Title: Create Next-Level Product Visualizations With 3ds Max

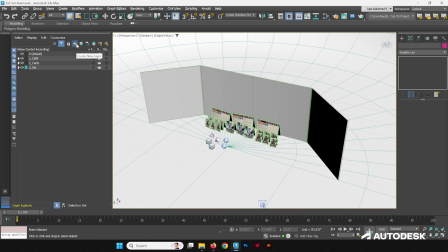(8:24)
So create a new layer, 1_lit. Just my shorthand for lights. But you can call it whatever you'd like, as long as everything's organized. Now, let's start by taking a look at what our camera sees.
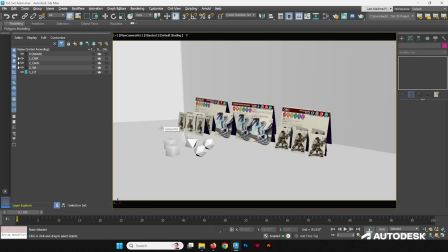(8:39)
So this is the shot that our camera is set up at, and it's going to be the first frame of our animated sequence.
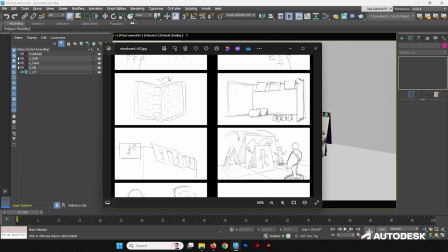(8:45)
We're going to end the camera's animated sequence on the other side of the Dungeon Master screen to show where these cards are. But we want to kind of see what that looks like when the cards are there, so maybe we should animate the cards first and how they get there.
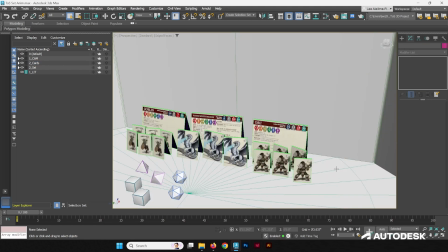(9:01)
Let's start by animating the cards first. We need to think about how long our animation is going to be, just get a rough idea. We can of course make adjustments and push and pull timelines and keyframes wherever we want, but let's just start by getting a rough idea.
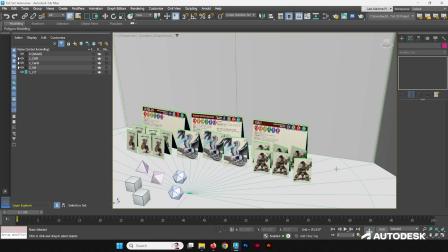(9:16)
I would say I usually like around 3-second animation. It gets things done, but maybe we should go with 5. So a 5-second animation multiplied by 30 frames per second
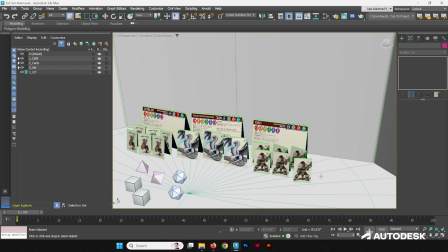(9:32)
is going to be 150 frames. So why don't we set our timeline to reflect that?
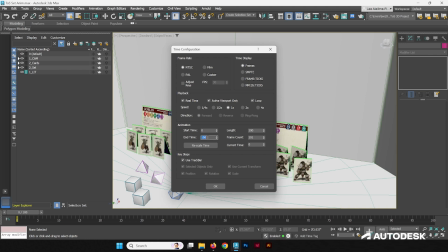(9:38)
So let's go into time configuration. We're going to set the end time to 150. We're going to set our frame rate to the custom 30 frames per second, and that should be all we really need.
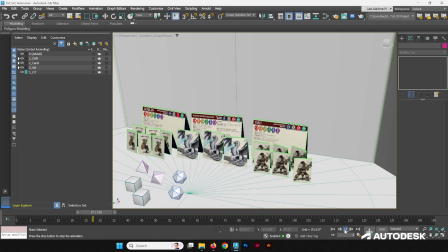(9:49)
So when we play this timeline, we can kind of imagine what the motion is going to be like, and that feels about right. So why don't we start there? So let's start by animating the cards first.
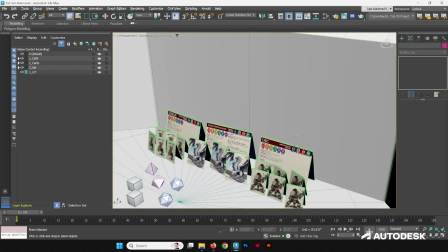(10:03)
As we said, when we wanted to time the camera to the motion that's present in the cards itself.
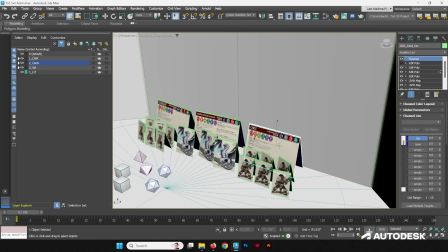(10:10)
Now we're going to grab the asset that the geometry that we want to animate, and we're going to turn on the toggle set key mode. And this is frame 0. This is going to be the first place that this card is going to be.
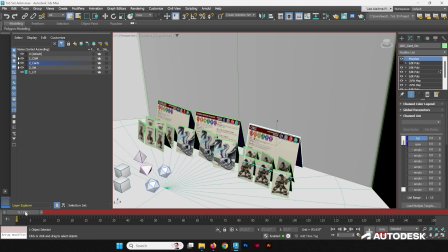(10:24)
We're going to set the key here. We don't want the animation to start immediately when the sequence starts. We want to give the viewers a little time to recognize what is in here before things start moving. So let's say we just give about a half second for the animation to start.
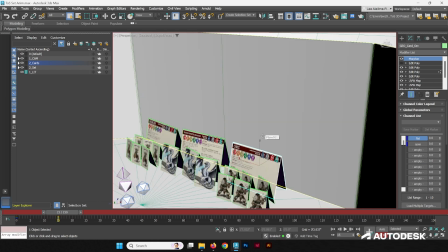(10:42)
So let's drop another key here. Now let's think about how this card is going to move in our animated sequence.
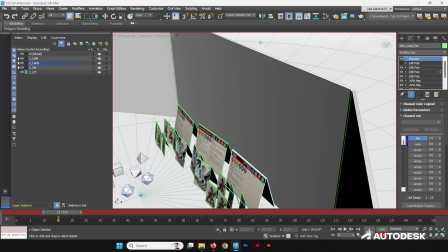(10:48)
All it's going to do is to rise up and land on our Dungeon Master's screen.
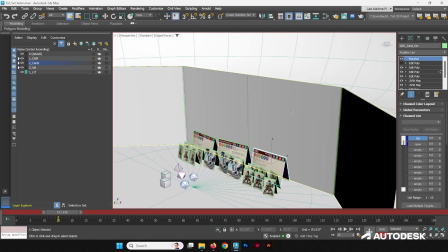(10:55)
Very simple movement.
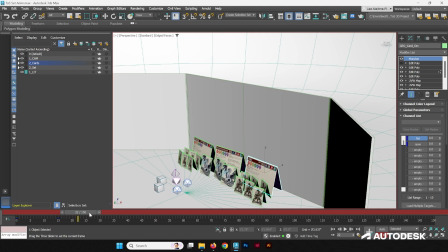(10:57)
So we've started it on frame 15, and let's say 45 would be 1 second. Let's say a second. Give the card about, I'd say 1 second is about enough.
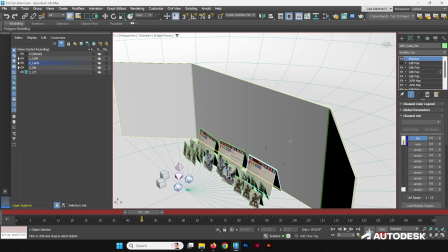(11:11)
We can push it if we feel like it's too fast. So from here, let's start moving the card.
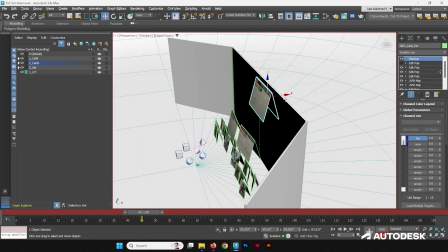(11:20)
So we'll just move it up. I'm going to move it over.
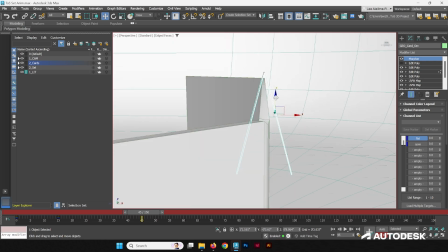(11:25)
Going to zoom in and just land it so that the geometry is not going to intersect it. Great, so it's hanging, perfect.
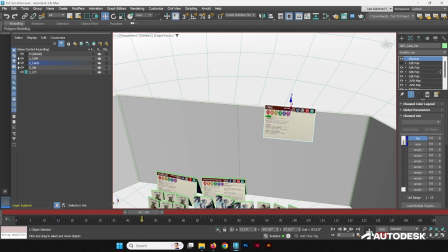(11:42)
Let's move it, scoot it over to the side, and let's set the keyframe here. All right, so it's ended up here.
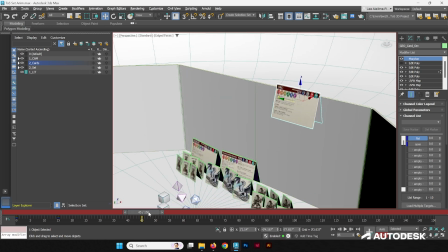(11:50)
How does it look? That is not what we want. As you can see, it's intersecting with the Dungeon Master screen,
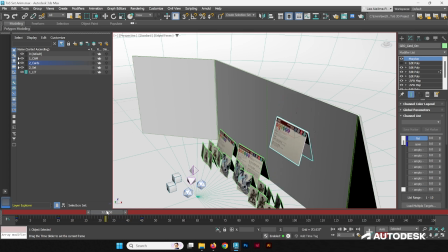(12:01)
and we're going to need to find a way to stop it from doing this.
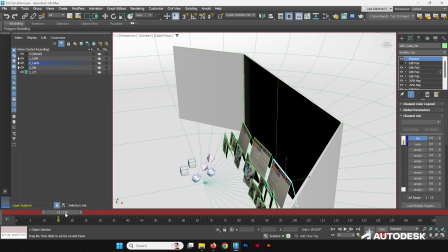(12:06)
And so what we can do is play it through. Do we at least like the timing of it? Yeah, I think the timing of it is good. So what we can do to give it a little more natural movement is when we imagine somebody picking it up,
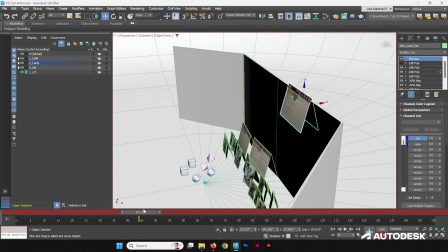(12:22)
they would pick it up from the ground, raise it up probably a little bit higher than the Dungeon Master screen. Well, definitely a little bit higher than the Dungeon Master screen because it has to go over it.